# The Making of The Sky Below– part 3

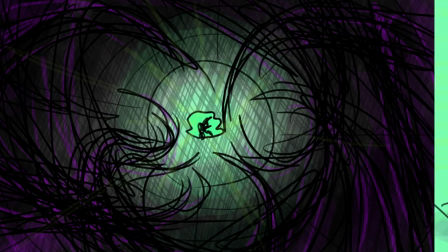(4:11)
Where green and purple were previously mixed together, now they're almost completely separated, with just small sections leaking into one or the other. The conflict between the surface and the underground has reached its climax, narratively speaking, and that's reflected in the colors.
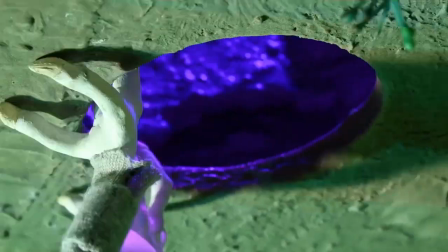(4:24)
There has been a lot of confusion about what exactly is going on when gravity flips out here, but that's fine by me.
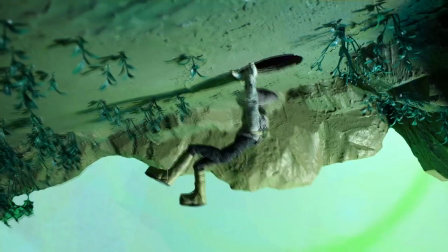(4:31)
I never really intended to explain it within the film anyway. To viewers, it's really meant to be more allegorical than literal. It represents Ayn Lee's reluctance to leave home and how he won't be able to survive on the surface if he's still hanging on to the underground, you know, like literally hanging on to it.
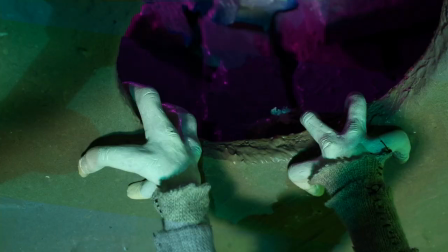(4:46)
Visual metaphor, you know. So only when he lets go and takes his real leap of faith is he able to stand on the surface. I also have some like deep lore reasons for the gravity flipping thing It's stuff involving like ancient gods and the laws of the universe this takes place in or whatever But like I see no reason to get into that within the film itself You know just wait for the sequel for the shots
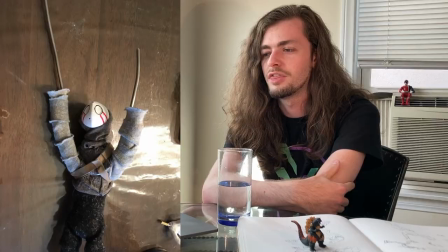(5:06)
when he's a dangling by his hands I partially disassembled him and threaded a fixed strand of wire through his sleeves and around his chest Then I glued
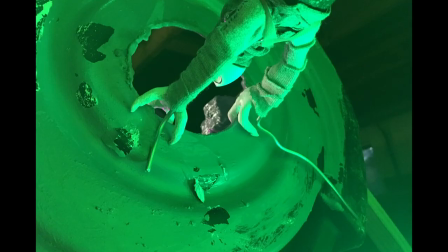(5:13)
the ends of the wire to the portal hidden beneath his hands and those shots were animated sideways So he was actually just like sticking out horizontally.
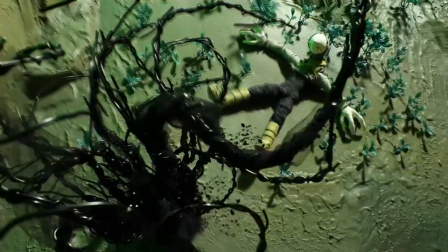(5:21)
So he takes his leap of faith and gravity writes itself and The soloing bursts through after him, but the light petrifies it. To achieve that effect I painted it progressively between frames. I'm kind of surprised I didn't get spots of paint on anything else.
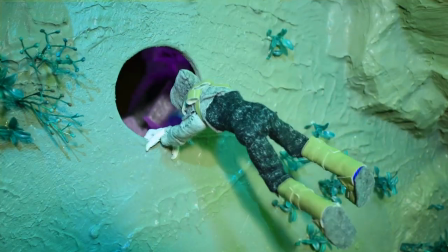(5:33)
The whole final scene was the most difficult when it came to VFX Fabricating this set piece was pretty straightforward though It mainly consists
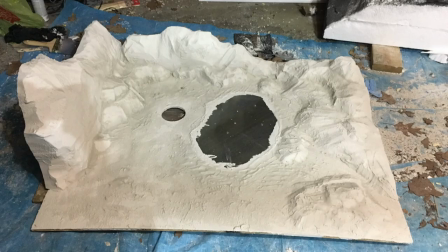(5:41)
of a flat piece of wood with some steel attached to the ground for his magnetic feet It's got some foam landscape trunks built up around the edges and some plastic
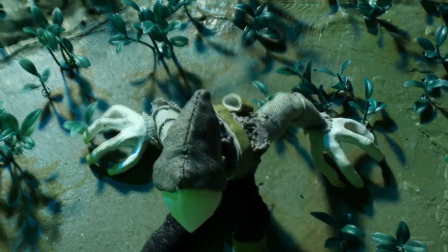(5:50)
plants glued down all over the place What really gave me trouble though was when I brought everything into After Effects to apply the chroma key background in a light
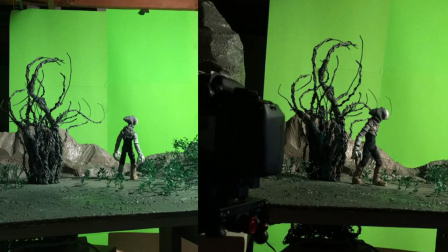(5:56)
distortion I rather ill-advisedly used a green screen for the background here Because I thought the green light spilling onto the set would be
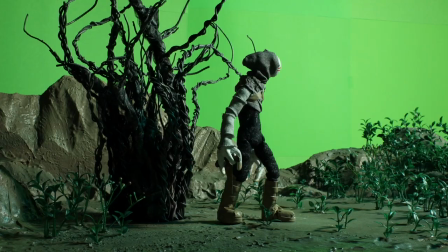(6:03)
consistent with the ambient light of the final version But of course that meant the footage was full of holes because the chroma key effect kept removing all the
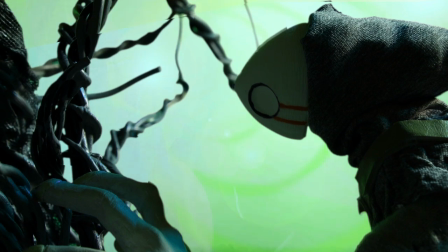(6:10)
plants Shots like this close-up were particularly frustrating because the background has a blurry outline while Amy's head has a cleaner outline. I had to get one of my friends to help me out with the chroma keying because she had a lot more experience with it than I do. And of course, once that was done, I had to apply the distortion effect.
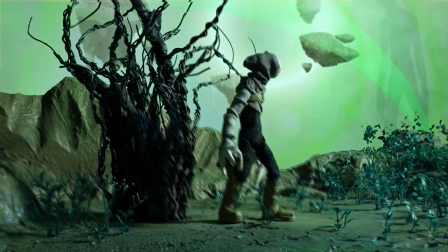(6:25)
This was the actual worst. Like, this just blasted my Baja. It just about melted my computer every time I tried to open the file.
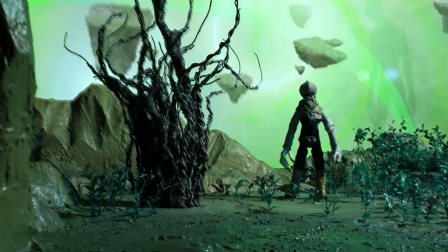(6:33)
I don't think I'll be able to adequately explain the process to anyone who isn't already familiar with this stuff.
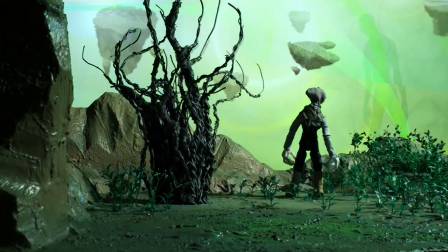(6:38)
It basically involved cutting all these moving shapes out of the footage with a mask and then layering them over each other and moving them slightly out of alignment to get that refracted look.
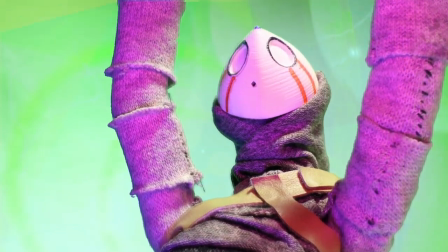(6:46)
I also messed with the saturation and the tint of different layers. It took hours upon hours of trial and error to get it to look exactly right.
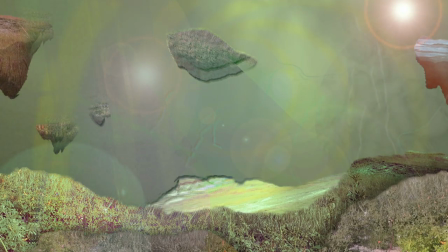(6:52)
Like, I had to strike that perfect balance between too much and too little.
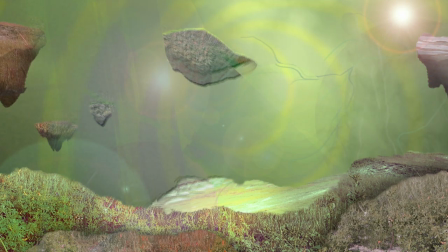(6:56)
You know, it needs to be enough that you can tell that there's a weird distortion effect going on, but not so much that it's hard to focus on Ainly.
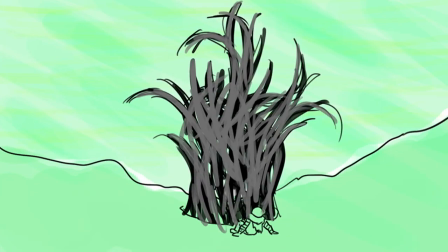(7:02)
So with the Solum out of the way, that's the final stage of the color script. Green is all that's left.
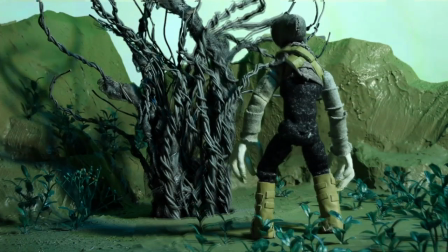(7:07)
Now the Solum is blocking the way back so Ainly's on the surface for good.
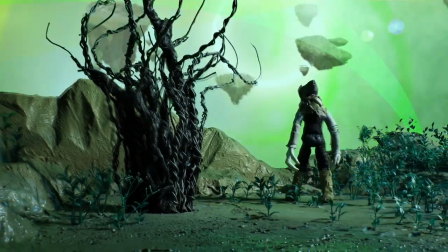(7:10)
The land here is covered in plants so he'll survive, but it's still an alien world and unlike anything he's ever experienced before.
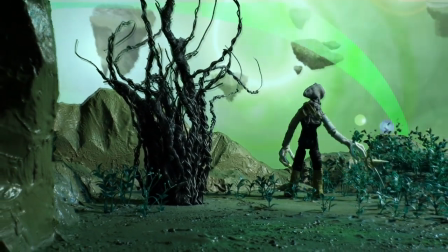(7:16)
The ending is slightly ambiguous, but when he throws away his knife at the end, that tells us he's not afraid anymore.
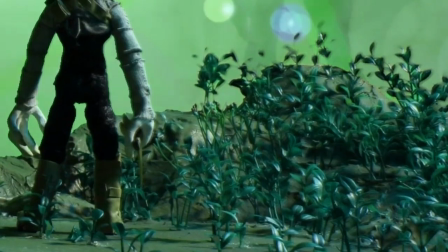(7:22)
So he's lost the lantern and now he's thrown away the knife, and that's the last thing he brought with him from underground. Oh my gosh, I forgot to remove the wire on his knife. No. Okay, so you'll have to forgive me for getting a little personal here. This was an art school project, so naturally it had to be about something more than just the literal text of the story, because that's how artists are. If you look at my upload history, you'll notice it's all basically the same thing.
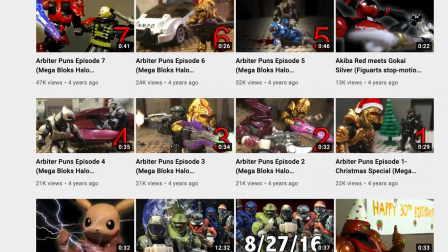(7:45)
It's all just like dudes in suits fighting aliens or getting into various hijinks, shenanigans, and or tomfoolery. Even antics sometimes. Growing up, pretty much all I wanted to do was animate fight scenes that take place in someone else's creation. Like I was a good animator, sure, but I wasn't allowing myself to grow creatively or as a storyteller.
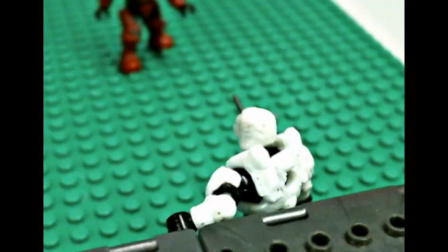(8:03)
And I never learned how to build sets and puppets because I just kept using Lego backgrounds and action figures.
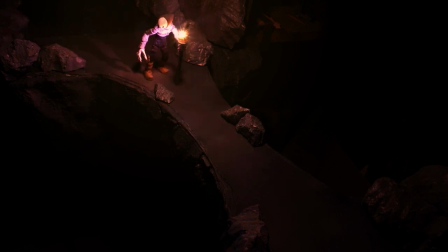(8:09)
So while Ainley wanted to stay underground, I wanted to keep making videos about Halo and Metroid and Godzilla.